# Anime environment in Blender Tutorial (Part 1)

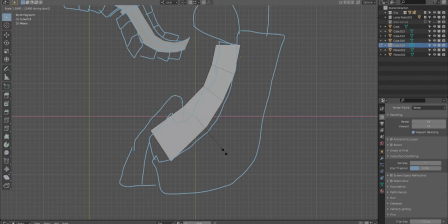[4:02]
So specifically with my style, I do mostly anime, NPR, stylized kind of environments in Blender.
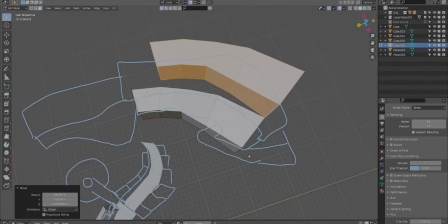[4:10]
What I've found is very important is having a very solid background.
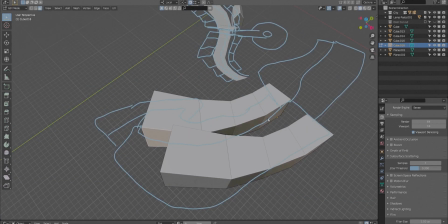[4:15]
So the background for me is how I can, you know, perceive depth correctly.
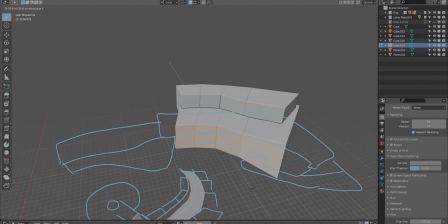[4:22]
So I always build a background,
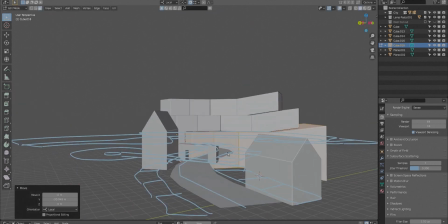[4:24]
and this is going to be a lot less detailed than the foreground because you want to be perceived as far off in the distance or not as close.
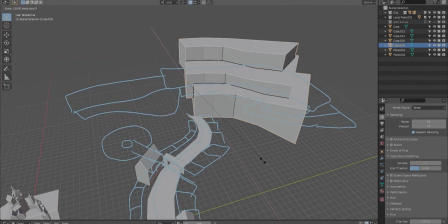[4:32]
You don't want it to blend in with your foreground.
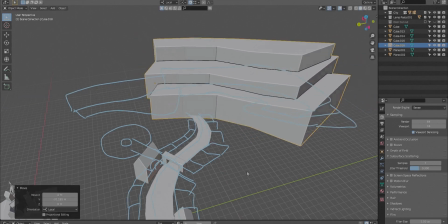[4:34]
So you can see here, I'm kind of building out this building blocks of like a hill or walls.
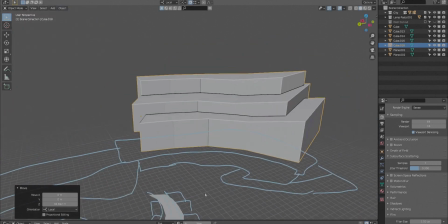[4:43]
And you'll see, I do a lot of looking from where I think the camera perspective will be,
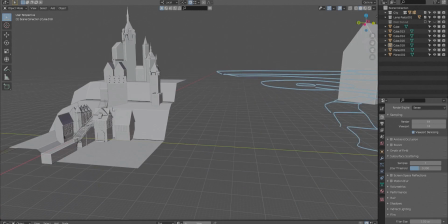[4:49]
which is right behind the bridge, right where these two houses are.
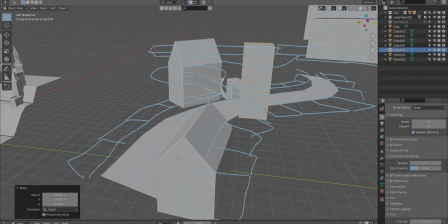[4:54]
And I look a lot from this focal point because I want to make sure that the background blends well and works with it.
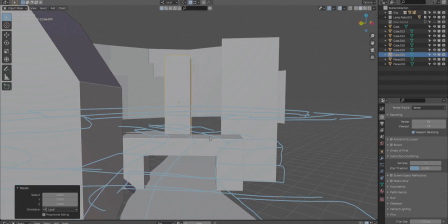[5:01]
Then you see here, I've taken a simple cube, which is going to represent a tower, just very, very simple.
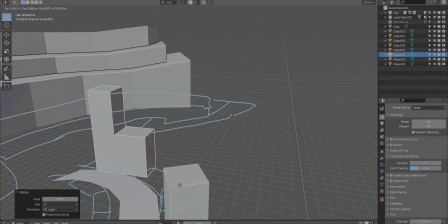[5:08]
A thinner and taller cube, it represents a tower in my situation.
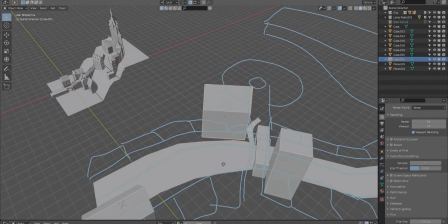[5:13]
Now, you don't have to be an artist, you don't have to be really good at drawing or even 3D modeling at this point,
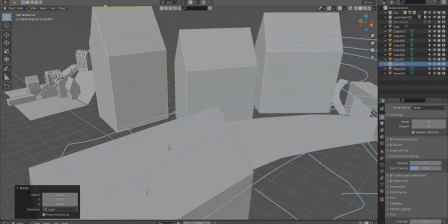[5:22]
because you're just planning everything out. As you can see, my annotation marks are pretty much scribbles.
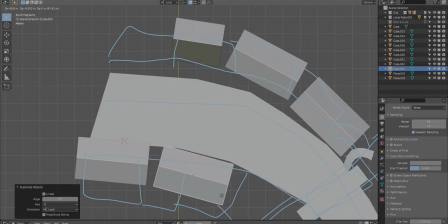[5:29]
It's just some boxes and some lines. It's not fancy, it's not something that is overly complicated.
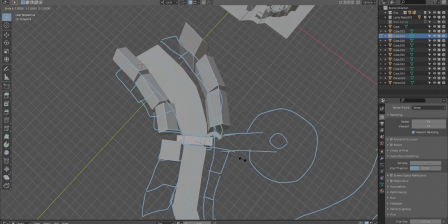[5:37]
A beginner can literally do this. You know, with this block out specifically for me took about 40 minutes.
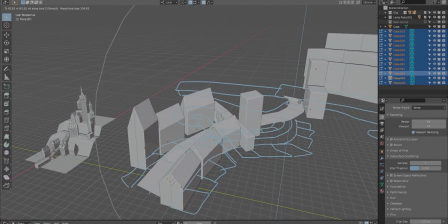[5:47]
And this was going from very little. I had a few references that I used from Google, and I just kind of made my own unique scene out of this.
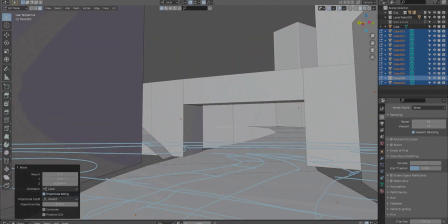[5:56]
So now I play with the idea of elevation. Since we have background where it's higher up, I wanted the road to be leading up to it,
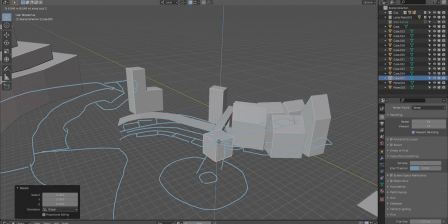[6:04]
as if this road goes up to the mountain or the walls that are in the background.
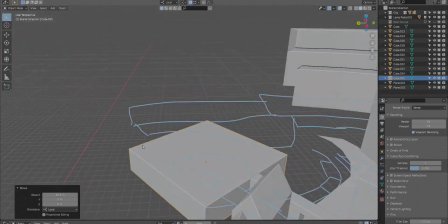[6:11]
You also see me planning right here on the other side of the bridge.
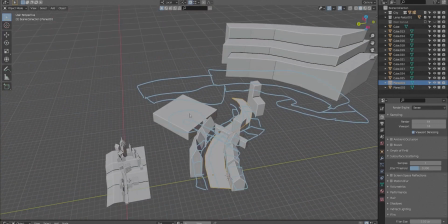[6:16]
Now, this isn't necessary because it won't be visible from the camera perspective,
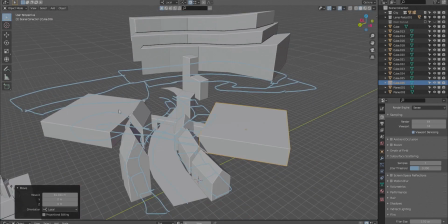[6:22]
but in case I was planning on possibly doing a second or third animation with this scene, so I was planning ahead.
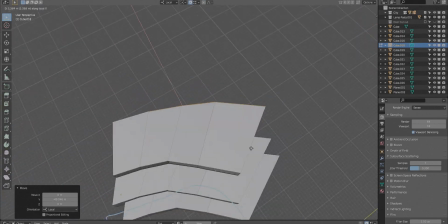[6:31]
This is not something that'll be used in the animation I'm doing now, but in the future it may.
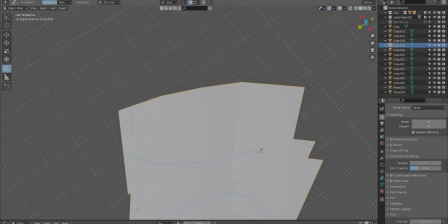[6:37]
So I go back to the background and I start to plan out what I'm gonna do back here. What's gonna be a focal point? And so I start to plan out a castle, which is those two circles are gonna be, a tower with a gate.
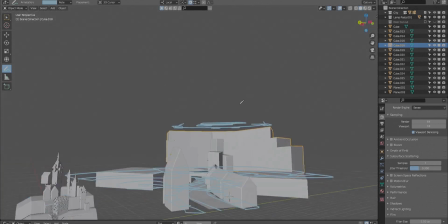[6:52]
And then I'm gonna have some kind of building with another tower, a wall, and a couple more towers.
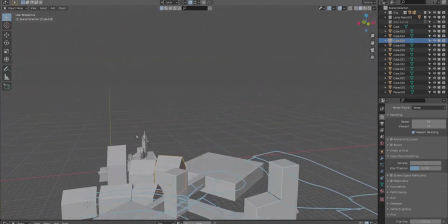[6:58]
You know, this will really be able to stick out in the back.
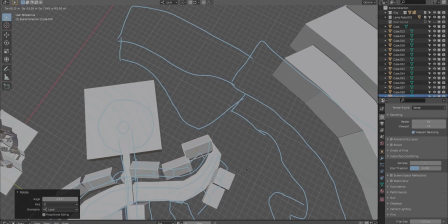[7:02]
This way, when you see the camera road towards the bridge, you'll see the bridge and then your eyes will be drawn towards this castle in the background.
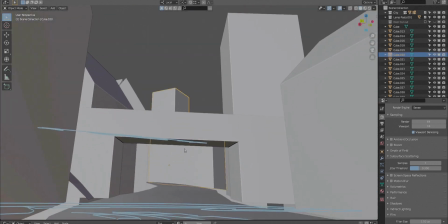[7:09]
This way you have a focal point and you're not distracted by all the detail or anything else that could be going on in the scene.
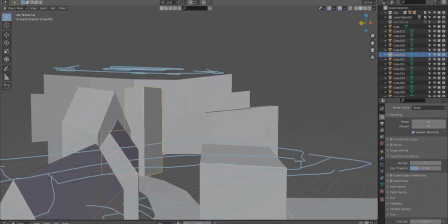[7:17]
You want a focal point where your viewer's eyes are drawn to.
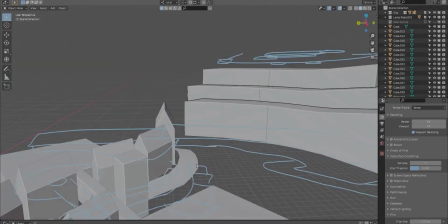[7:22]
If your viewer's eyes aren't drawn to one thing in specific, then your environment or your animation can lack
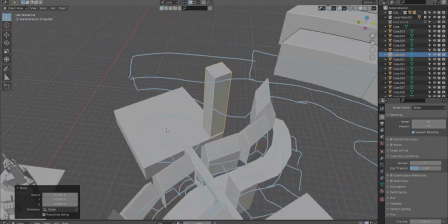[7:29]
composition, and it can sometimes confuse you. You want to make it very clear what the focal point of your scene is.
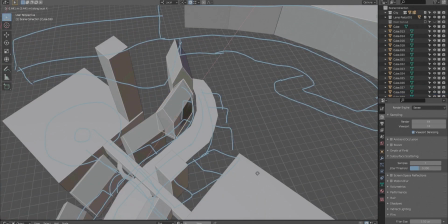[7:36]
Otherwise, things can be distracting that you didn't want to be distracting. So everything kind of leads in to this
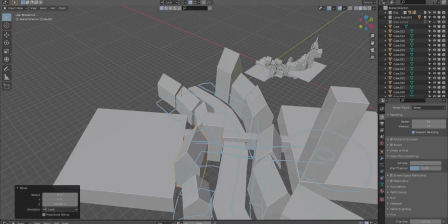[7:45]
central point of the bridge and this castle in the background.
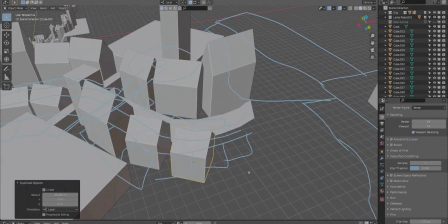[7:50]
So again, I'm just blocking out all these houses, the shape.
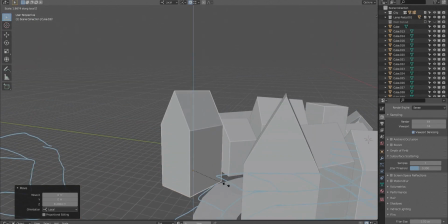[7:54]
Some of them are gonna be longer, some are tall, but it's really not detailed, because at the end of this,
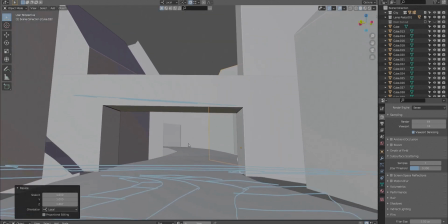[7:59]
as you'll see in the second tutorial, is I really just block everything out here in this first tutorial.
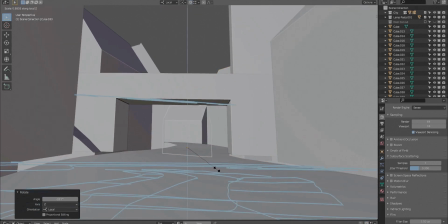[8:07]
After this, I have already pre-made some houses and some buildings and towers
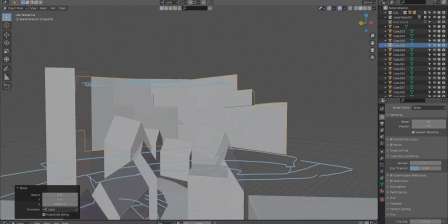[8:13]
and other props that I'll just drag into the scene based on where my blockout is.
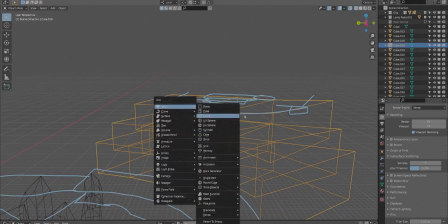[8:19]
It's really cool because you get to see your entire scene get
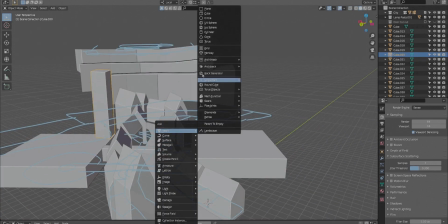[8:22]
remade basically and really come to life within a matter of an hour or two just by dragging in these completed buildings.
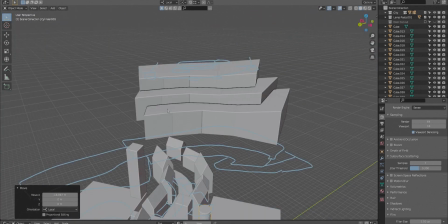[8:31]
Now, you don't have to do this. For me, I had been building a previous environment and I ran into a problem with copyrights.
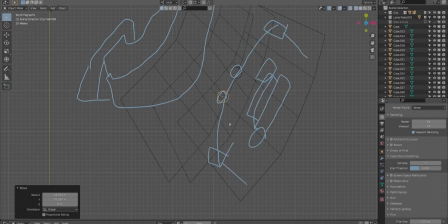[8:39]
It was too similar to the picture that I was doing, and so I ended up taking the buildings from that,
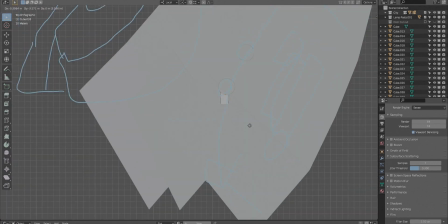[8:48]
changing them a little bit, retexturing them, and I incorporated them into this scene along with some other assets that I had created.
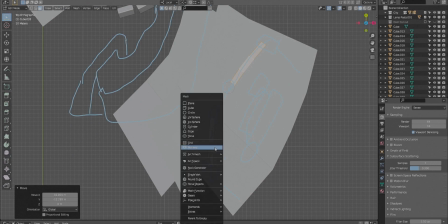[8:55]
An older environment called Mountain City, you guys can find it on my Patreon, I have the blend file available.
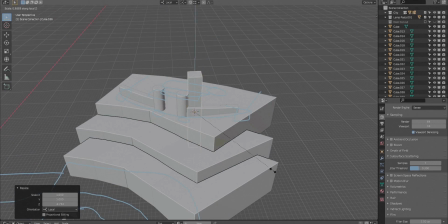[9:02]
But I used some of the buildings from there, I refined them a little bit,
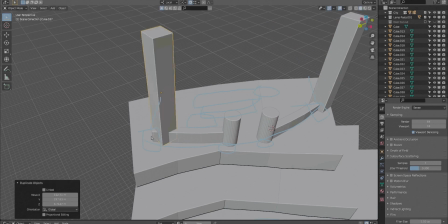[9:06]
and I created what you'll see at the end of this video, or in the beginning of the video, where
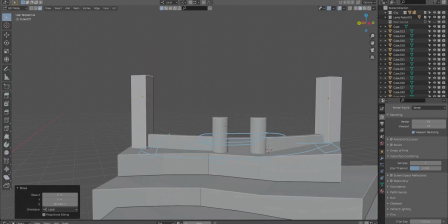[9:13]
I create a pretty decent looking animation, a clay animation, just from taking those assets in.
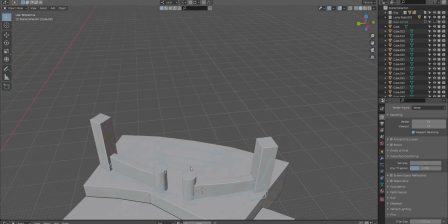[9:20]
So once I finished blocking out the road and all the houses there, I started blocking out the castle.
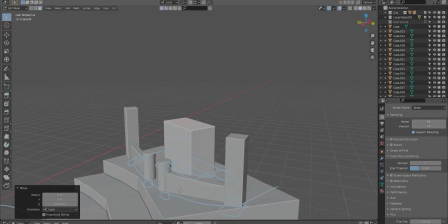[9:28]
And it's nothing complicated because I don't plan on the camera coming all the way back here.
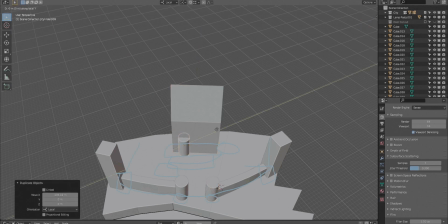[9:34]
This is just a background your eyes will be drawn to, but the camera's not gonna, swing by this area.
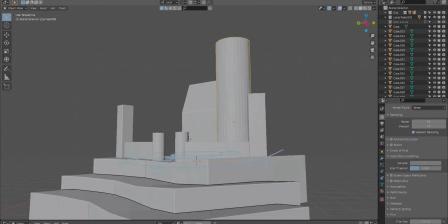[9:40]
It's not gonna get close to it. So it doesn't need to be detailed and it doesn't have to make sense totally.
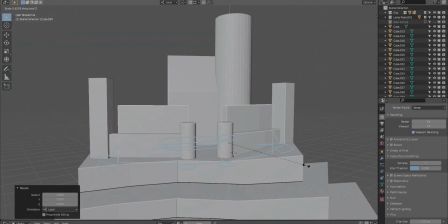[9:46]
But you'll see here, I'll come back to the bridge, which, like I said before, is a focal point.
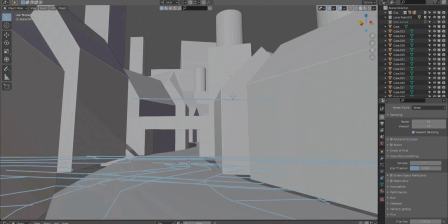[9:52]
And I'm gonna make sure that the castle and the bridge align well with each other, because
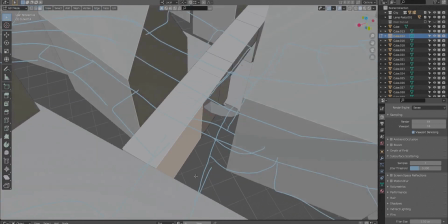[9:57]
if they don't, then I have a problem with what my focal point is.
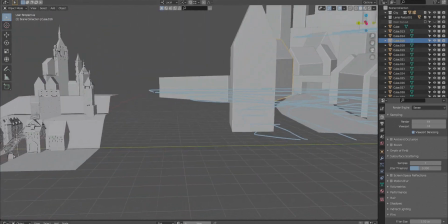[10:01]
So this is a very fun process where you can make mistakes,
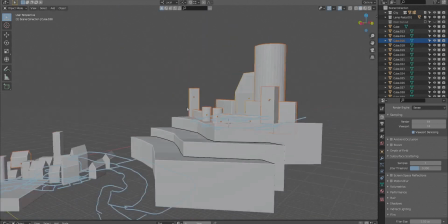[10:07]
you can do all sorts of different things, but you're going to want to make sure your size, your everything's proportionate.
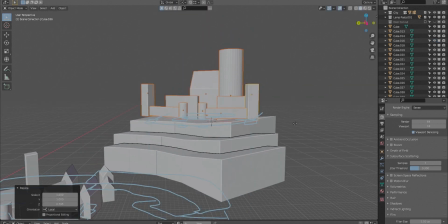[10:14]
You know, is one house standing out too much? And just so you know, depending on how far you guys have your background,
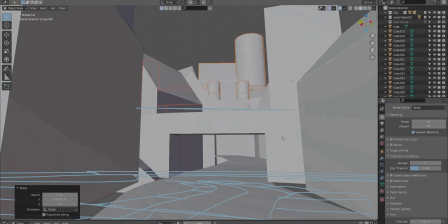[10:21]
you're going to want to scale buildings up or down to make them seem further back in the distance.
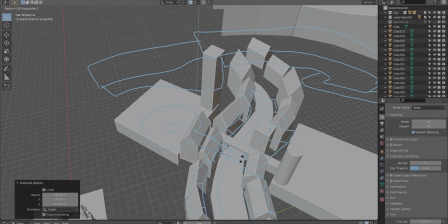[10:27]
So specifically with my style, I really focus on a focal point, and I make sure that the focal point has the most detail.
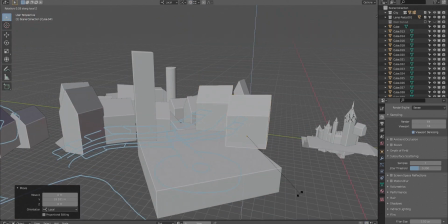[10:36]
So like my foreground in this scene is going to have a lot of detail, and in the background, it's not going to be nearly as detailed.
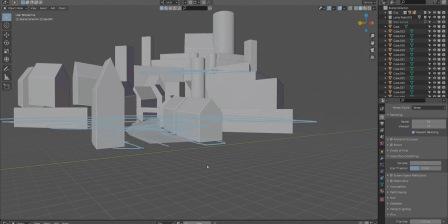[10:42]
You're going to have a drop off of detail. So when I make 3D scenes, I take it from the standpoint of what you do when you're drawing.
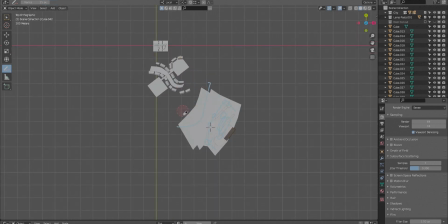[10:50]
When you draw a picture, right, deceiving depth.
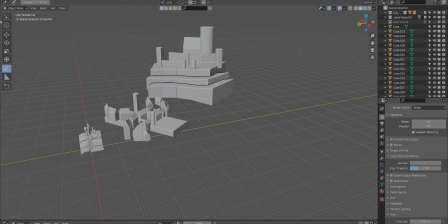[10:55]
And that's what I try to do in 3D.
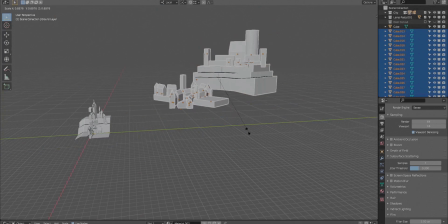[10:57]
Even though 3D already does depth the right way, I try to recreate it in a different way with flat colors, flat textures.
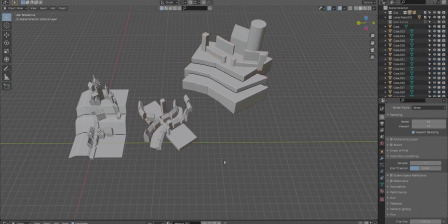[11:05]
This way it looks more like anime, because that's what has driven me to learn 3D in general.
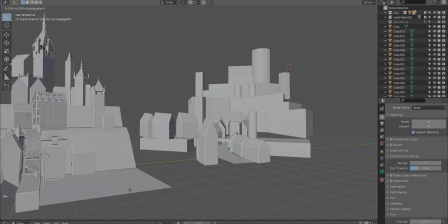[11:13]
So you see me just rebuilding everything, resizing, and then I finally draw on a camera.
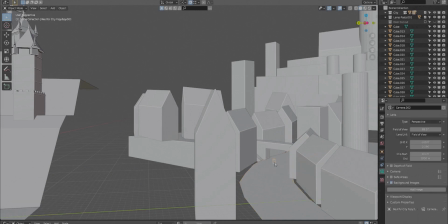[11:20]
Once you get your camera, make sure your perspective, your field of view, all that is the way you want it to be.
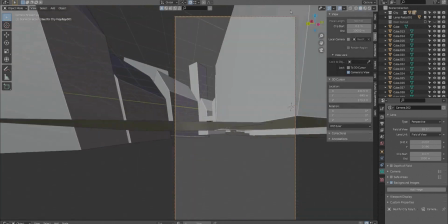[11:26]
Sometimes with this style, you can end up using some pretty weird field of views because anime can be quite distorted.
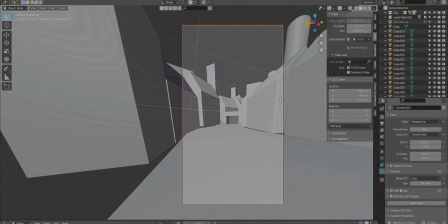[11:32]
So sometimes your field of view or it can be really drawn in or really drawn out to distort the image.
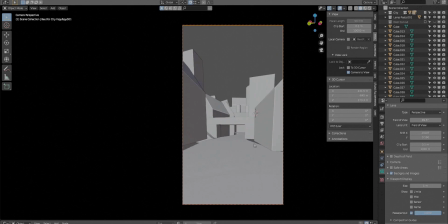[11:41]
But in this case, I end up going with a 20 or 24 millimeter
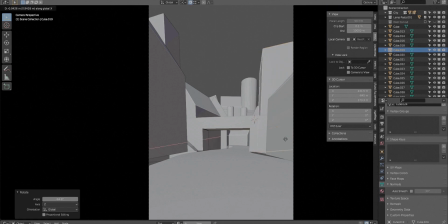[11:48]
camera, and I just start placing that where my focal point's gonna be, and I plan out how this castle's gonna look in the background.
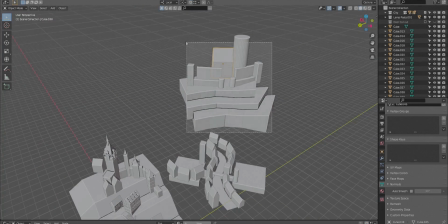[11:55]
You know, I want the castle to look right, so I end up bringing it up a little bit
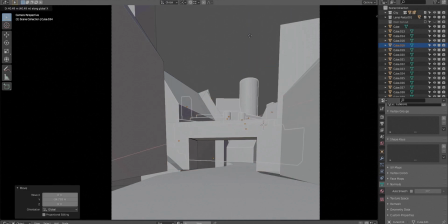[12:00]
and moving it around this way that it looks right in our background.
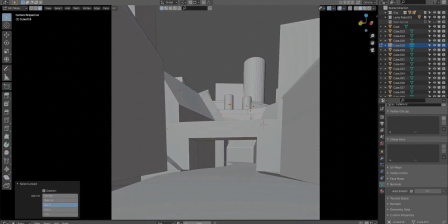[12:05]
It's not too big, not too small. Doesn't have any problems where it clashes with any of the other elements of our foreground.
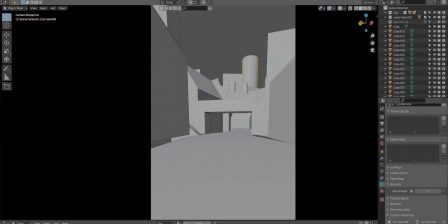[12:14]
We want it to be separate.